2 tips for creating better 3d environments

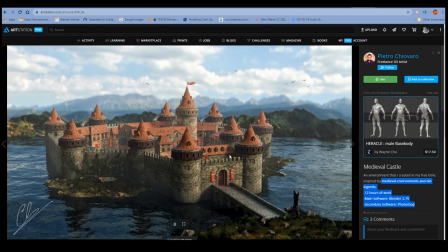[16:12]
So for this one, I would definitely keep the lens, the focal length the same, but just lose all the blur, like lose everything. It doesn't need it. It doesn't, the image is actually weaker for it.
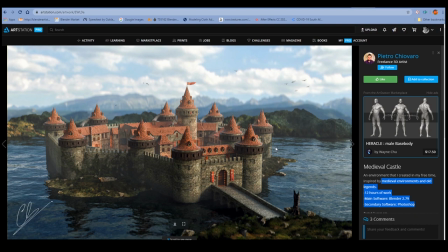[16:25]
The temptation is always there for beginners and even more experienced people to use blur because it kind of looks pretty, it makes things look pretty, but it can instantly ruin an outdoor scene, environment scene like this.
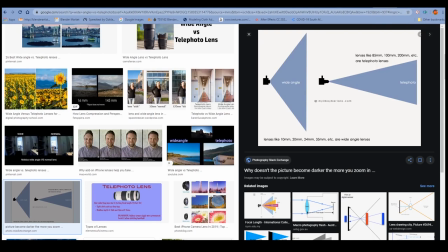[16:39]
So definitely keep that in mind. Okay, so now that we've gone through all of these,
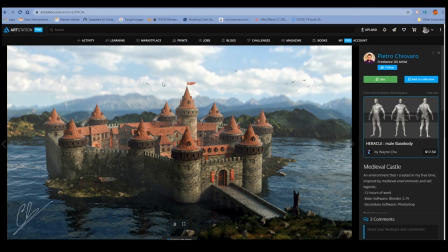[16:47]
let's go to a few scenes on ArtStation that I really liked, that I feel have done all the right things.
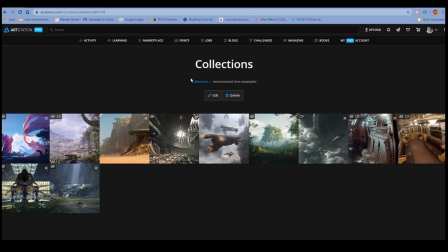[16:56]
So we'll start here, And I have a collection here on ArtStation called Environment Lens Examples. This is the link. It's a public collection, so you can probably come and check it out as well. It's got a few images in here, just a few examples.
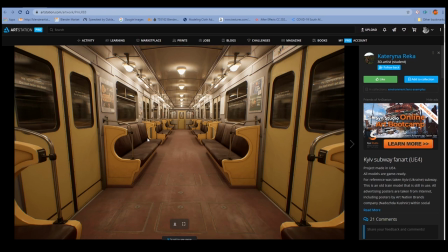[17:11]
But first one here, we've got an interior scene, actually. And it's done by this person, Katerina Rejka. Good scene. It's great. It's all well-modeled and textured and lit and everything.
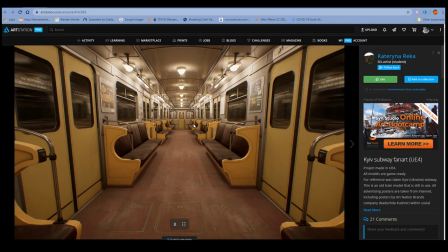[17:27]
But definitely what really helps the scene and what makes it feel great is just the lens angle.
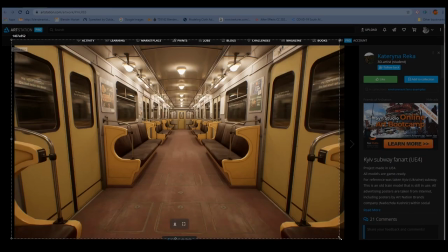[17:34]
So you can usually tell just by looking at an image that the lens angle is pretty wide. This is probably like a 35 millimeter, which these lines are really pointing outwards towards the corners of the image, right?
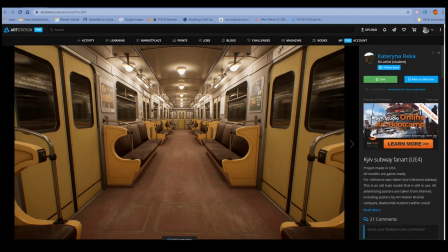[17:51]
Where if you look at one of these other ones, like this one, for example,
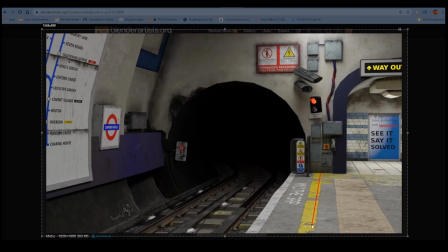[17:57]
you can instantly see it's a longer lens because the lines point a lot more inwards, like straighter. Okay, this one is actually quite, but you can still tell it's, especially on this side,
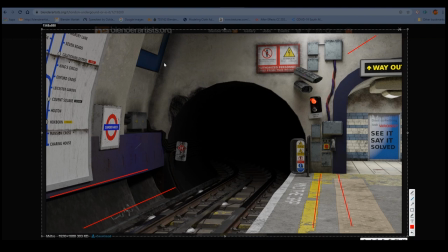[18:11]
that they're definitely not that wide. So you can usually tell this by looking.
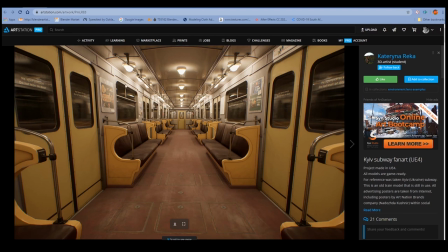[18:18]
Really good image, the scene here, the lens here is the right lens for this shot, definitely. So next one here,
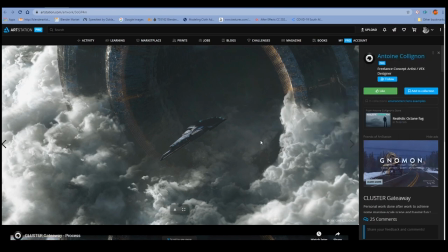[18:29]
Antoine Collignon. Sorry, I can't pronounce these people's name. But this is a very good scene again. And this is actually, I think, a longer lens. This might be like a 200 millimeter. It's quite long. But this is just because I wanted to show you that you can use a longer lens in certain examples,
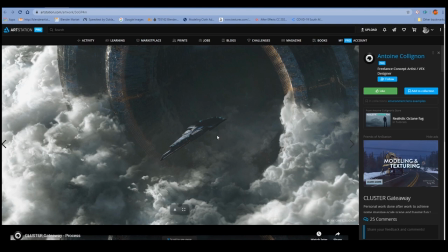[18:47]
in certain cases, especially if you really want to create the feeling that you're really far away right it's actually for a scene like this is difficult to tell what lens the person used but I want to say this is probably like a really long one like a 200 mil
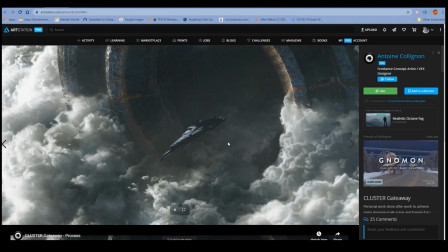[19:07]
because yeah it just feels like that I don't know but anyway again notice on both of these there's there's no blur there's no no blurring this is a vast scene this is absolutely enormous and there's no blur. You don't need blur. If you add any kind of blur to this, it's going to ruin the image.
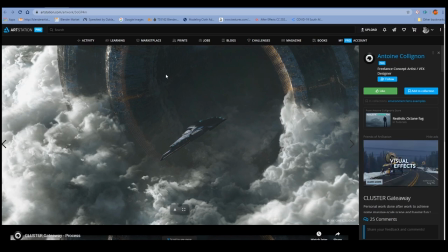[19:24]
It's pretty much going to tank the image because the reality is if you take a photo like this with a real camera, there won't be any blur. There's just, there's no reason for it to exist in an image like this. So again, I don't know much about photography. I'm actually quite stupid when it comes to photography.
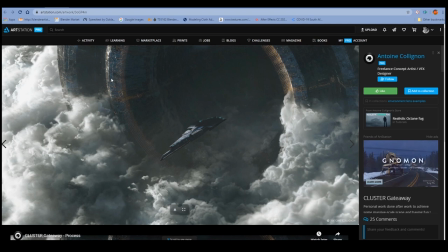[19:44]
But yeah, so these are just my thoughts on this.
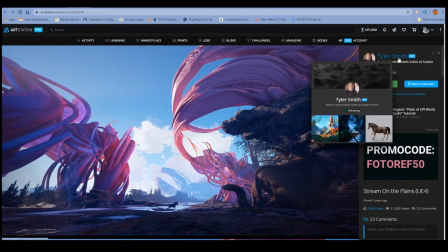[19:50]
Here's a great one by Tyler Smith, and I recommend you follow this guy on ArtStation, he's really good. But really wide lens he's using here, and he's always good at capturing a sense of scale,
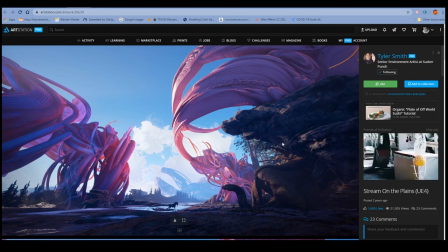[20:02]
and the single biggest reason that this scene feels so awesome
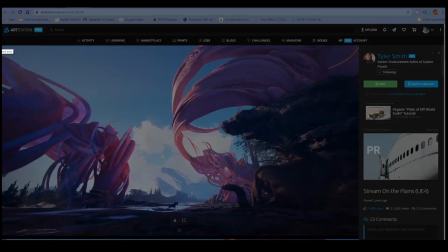[20:07]
is just the fact that he's using the correct camera.